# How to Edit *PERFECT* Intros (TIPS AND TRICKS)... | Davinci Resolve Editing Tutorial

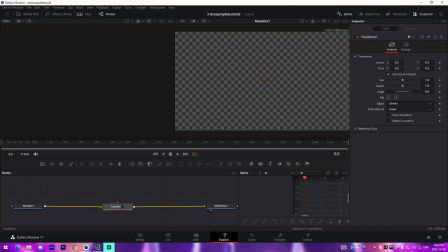Now I'm going to press shift on my keyboard while dragging this to actually add it to this line right here so it becomes a part of it. The first thing we're going to do here is we're going to keyframe the size at the very beginning to 5, which you can't really see the difference that it makes, but you can see it's super zoomed in. And kind of to the point where I finish saying, what's up guys, it's Josh.
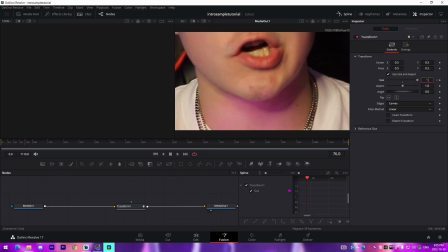What's up guys, it is Josh.
I'll change it to 1, which makes it the natural size of the video itself.
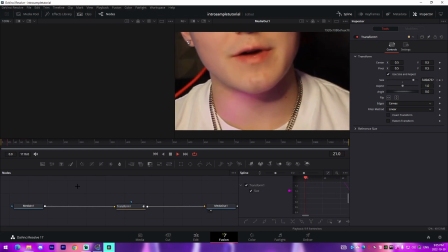So we can see it does a bit of a slow zoom out right here and it looks really awkward, but I'm going to be showing you how to correct this.
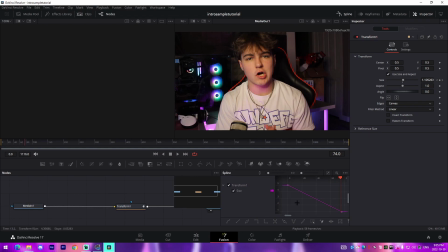So we're going to go over to our spline. We're going to press this little arrow thing right here. We're going to click in the gray space, press control A. We're going to press S to ease this. And then you're going to kind of want to copy this graph that I show you how to do right here, which makes it an eased zoom out.
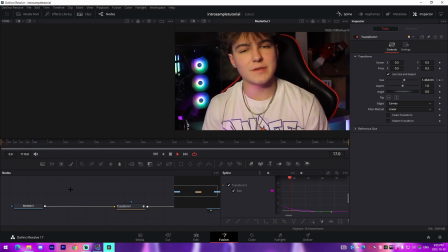So what's up guys, it is Josh.
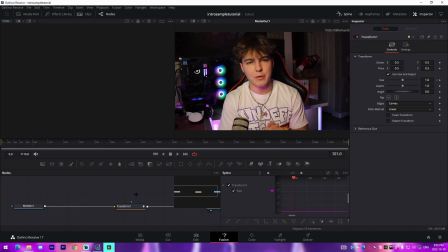We can see that looks a lot cleaner than something that is the super linear version that we saw at the beginning. All right,
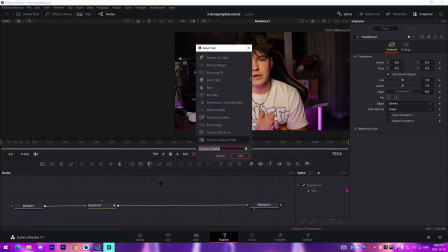and then the next effect that we're going to add is we're going to add a S underscore shake,
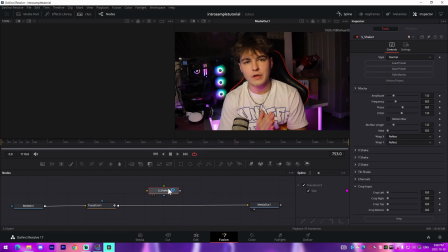and I'm just going to press add right here, and we're going to connect it to the effects thing the way that we did with the transform. This is a Sapphire plugin, so you'll need to install it actually into your DaVinci Resolve. There are plenty of tutorials on YouTube that you guys can check out how to do that for 100% free, but you can also copy similar settings in the camera shake default setting in DaVinci Resolve.
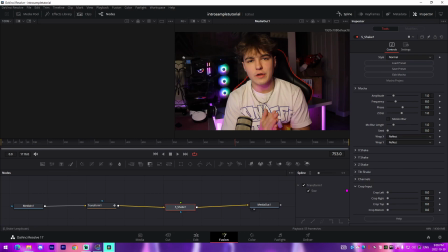I just prefer to use S underscore shake because it tends to work a lot better with my intros. What I'll do is I'll change the amplitude to 0.1 and I'll change the frequency to something like 0.2. And this is something that we could adjust to kind of make it look a lot better as we go along.
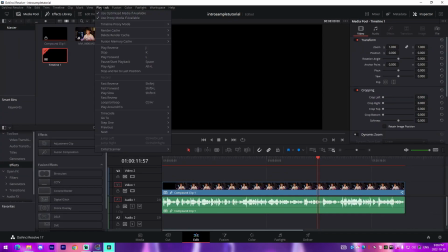I'm going to change our playback resolution to quarter resolution. To do that, you just come up to playback, timeline, proximal, go to quarter resolution.
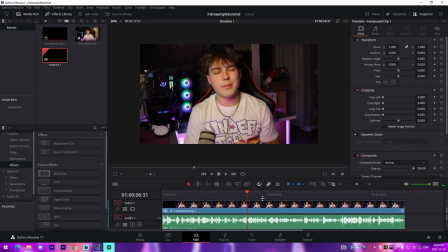And if you look closely in this video right here, I'm going to make it up bigger so you guys can focus.
We're going over some tips and tricks.
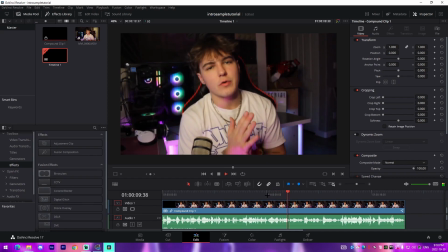And just by looking at this, we can see that it provides a simple movement appearance to the video itself.
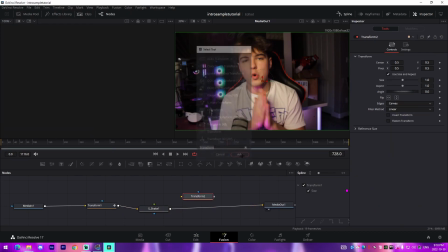From there, I'll add normally a second transform, because when you add a shake, we can see that there is a bit of a reflection at the bottom at specific points.
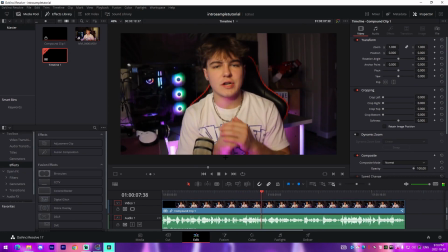We can see it, like, for example, my hand looks extended here.
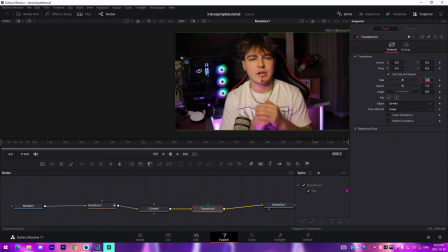So I'm going to add a second transform, and what I'm going to do with this transform is I'm just going to make it something like 1.1, which will slightly zoom in my video.
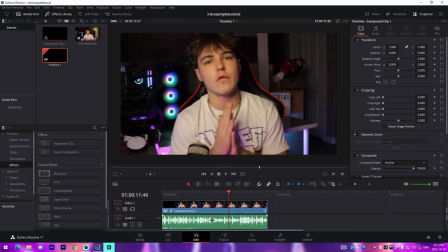So you can easily implement into your own.
And just like that, we'll actually be finished with the effects on the clip itself.
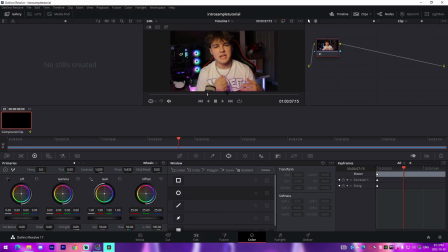From there, what I'll do is I'll go into the color tab, which will allow me to individually adjust the video if I think that it doesn't look the greatest, if I want to increase the saturation, for example. You don't want to do it too high. Normally for a video, to make it a bit more colorful, I'll change it from 50 to something like 55, which will just give me a slight color boost.
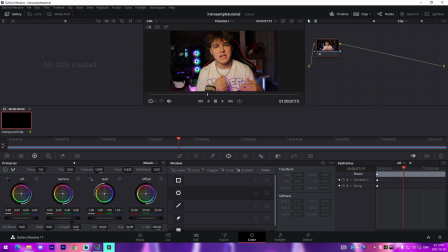And there is a built-in color boost feature, which kind of adjusts individual things inside of DaVinci Resolve, but it gives you the option to also adjust shadows, saturation, hue, all that stuff. So I just recommend playing around with that and seeing what you like best. But yeah, that's pretty much the only thing I'll touch in terms of a color correction.
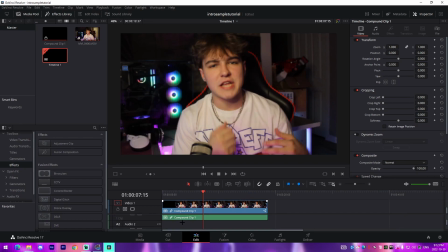From there, the only thing really to do is I will add my music. Different music that I recommend for your intros are some sort of lo-fi. So I would recommend using channels like Eric Godlow Beats. He does really great lo-fi. He's very diverse in terms of the lo-fi beats that he creates. You can check out his library of that.
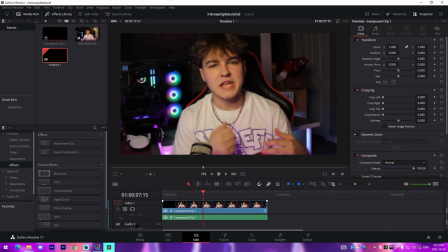Or you can use a free-for-profit beat by Ross Gossage. He makes a lot of good instrumentals that you can put in the background of your videos. Those are the instrumentals that you'll hear in my intros, all of the tutorials that I make, including this tutorial itself.
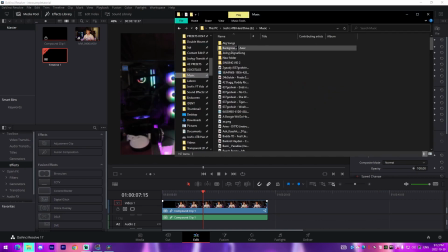So the beat in the background is actually from that channel. So all I'll do is I'll go over to my music folder and I'll just drag in one of these beats right here.
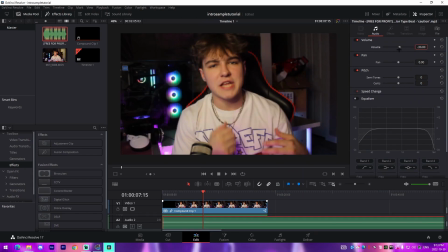And then I'll turn the volume down to something like negative 30 and I'll just cut it down to meet the duration of the intro itself.
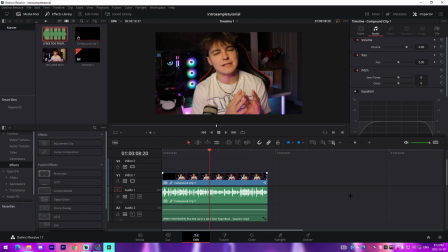And then lastly, this is extremely optional. You don't have to do this if you don't want to. It just kind of depends on your budget or your access to resources. I would get or purchase some sort of call to action button animation for your channel.
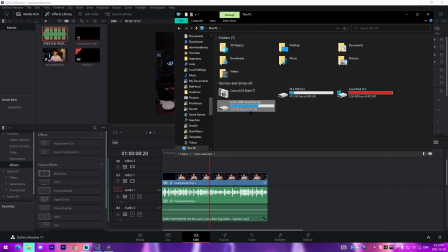I got mine from Impressions GGs, but you can also use different ones such as creator set animations.
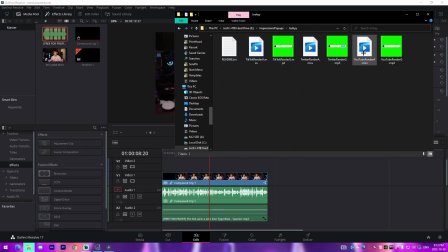And I've used those in the past. If you've seen those pop-ups in my videos, I'm just going to drag in my YouTube animation right here, which I also have in all my videos.
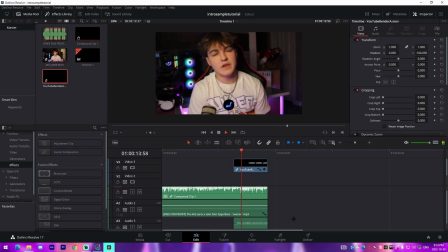And then I'll adjust the volume to make it not as loud.
But if you guys enjoy the video and you want to see more like this, make sure to like, comment, subscribe.
And But yeah, that's pretty much it.